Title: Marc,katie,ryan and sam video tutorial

Hello and welcome to Gummins News with me, Neil Swanson. And me, Brenda Barrowclough. So as you all know, today is World Tech Day. Therefore, we have a very extra special episode coming up in which we show you the very basics of video editing and creating. Coming up on today's programme, we have a behind-the-scenes exclusive on the making of Gummins News with Oscar and Steve. But first, we have received some breaking news. There is a gorilla loose in Central Park, so make sure to stay safe, and if you do see it, contact us immediately. Over to our correspondent, Thomas Jesus. out on the field. Prick, I can't stand that. I know, I hate Arsehole.
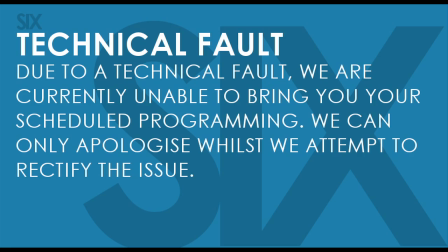Okay, now I'm going to teach you the basics of using a camera. So first thing, we're going to turn the camera on.
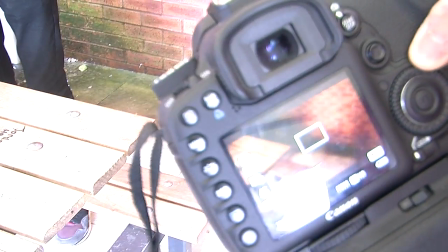Now I'm going to teach how to zoom and focus the camera.
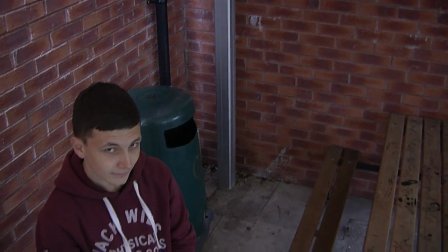This is a wide shot, a high angle, a low angle, a close-up,
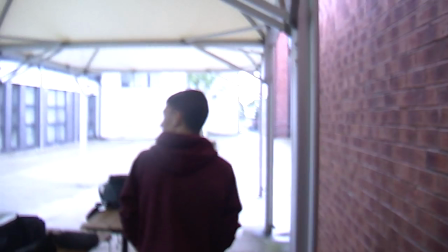mid-shot, a long shot, an extreme close-up. This is tracking, a pan and a tilt. You don't need to do that. Thank you, Thomas. And You shit. what's going on now? And now for the... weather.
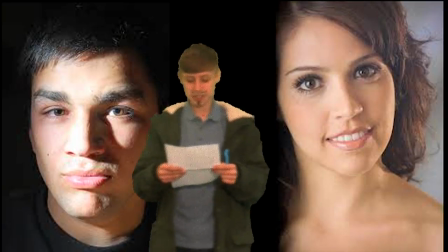Thank you, Howard. Okay, so we have mostly soft light today. You people out there are in for a real treat.
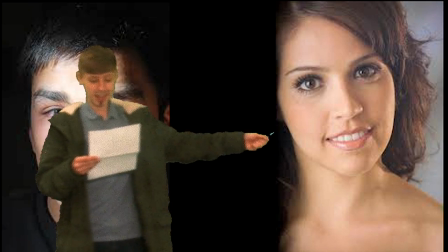So if you look at the use of light here, we can see that there is soft light in this area.
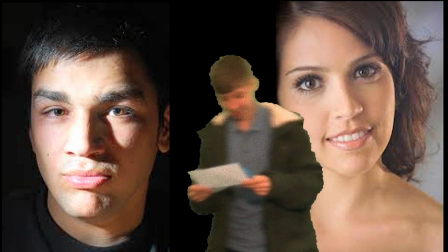Over here, we have hard light. With soft light, the shadows that are created are harder to see.
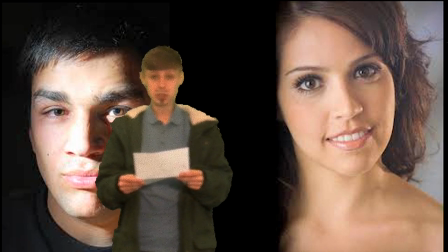They blend very well with the rest of the light in the room. When using soft light, there is not much focus on the features in the shot.
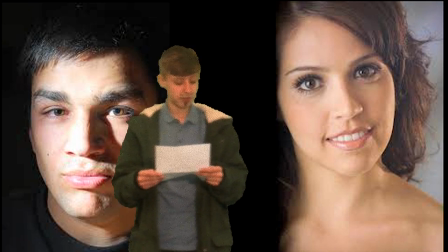The wash is much more general and flattering. This type of light is often used when filming an interview, or of course a news show.
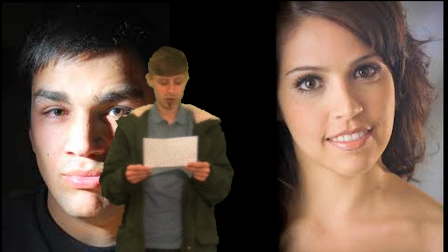The light is very subtle, and no wrinkles or spots are defined. Thank God.
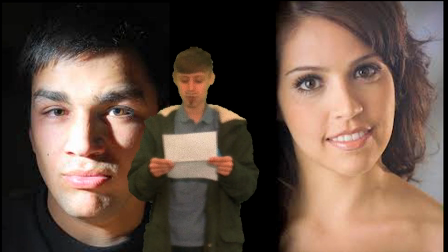Hard light creates more shadows. When using a hard light, there is nothing breaking up the light and the person, adding depth and volume.
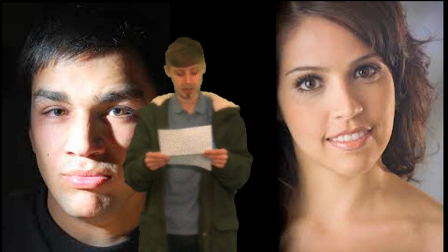It is a very focused shot that usually only illuminates someone's best features, hiding all their other deformities.
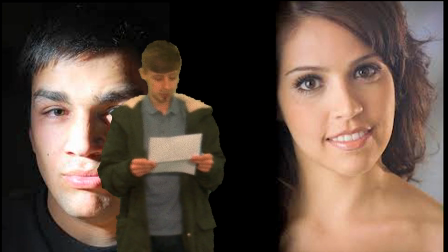Normally, cinematographers prefer their light in the background of the shot. However, sometimes shooting into the light can prove very effective, often creating a silhouette effect.
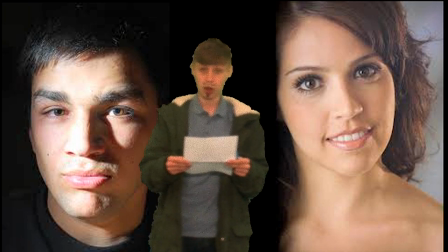You may use this technique when creating a horror film. Shadows are commonly used in this genre. The exposure is how much light is in the picture. We control this exposure with the iris aperture on our camera. This changes how much light is allowed to enter. Now we look at the tonal range. If a shot is too bright, a lot of information is lost. You may want to get the right balance. Midtones affect the majority of the image, and the light is usually focused on the main feature of the image. This means that the image has to be lit correctly. Expose for shadows or expose for highlights. Back to you, James. And that's it for tonight's episode. Oh, and first I want to mention that the viewings have skyrocketed recently. Last week we received a whopping 16 views, which is 3 times more than we have ever got in the previous episodes. So, We're still fighting to stay on air, no matter what, so thank you for tuning in. My job and my house and my children need this. yeah, so, as always, thanks for watching, and remember, don't do drugs. And always make sure the parents are around when you hug children. Yes, Neil.
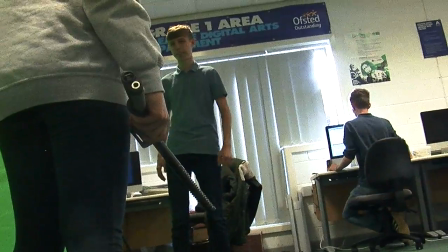There are 2 types of mics, the shotgun and the lavalier mic, and they can be both omnidirectional or directional.
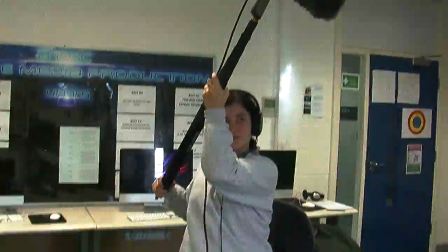Now, omnidirectional means the type of mics that record in every single direction,
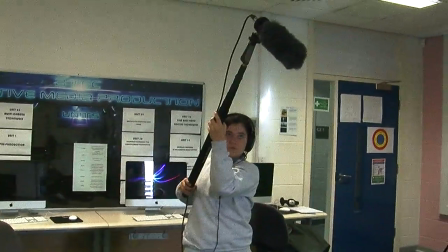whereas directional just picks up one sound, which means no ambient background noise. Sync sound is where the audio is in time with the picture or the action happening on screen, which means that it must be in time for it to make sense.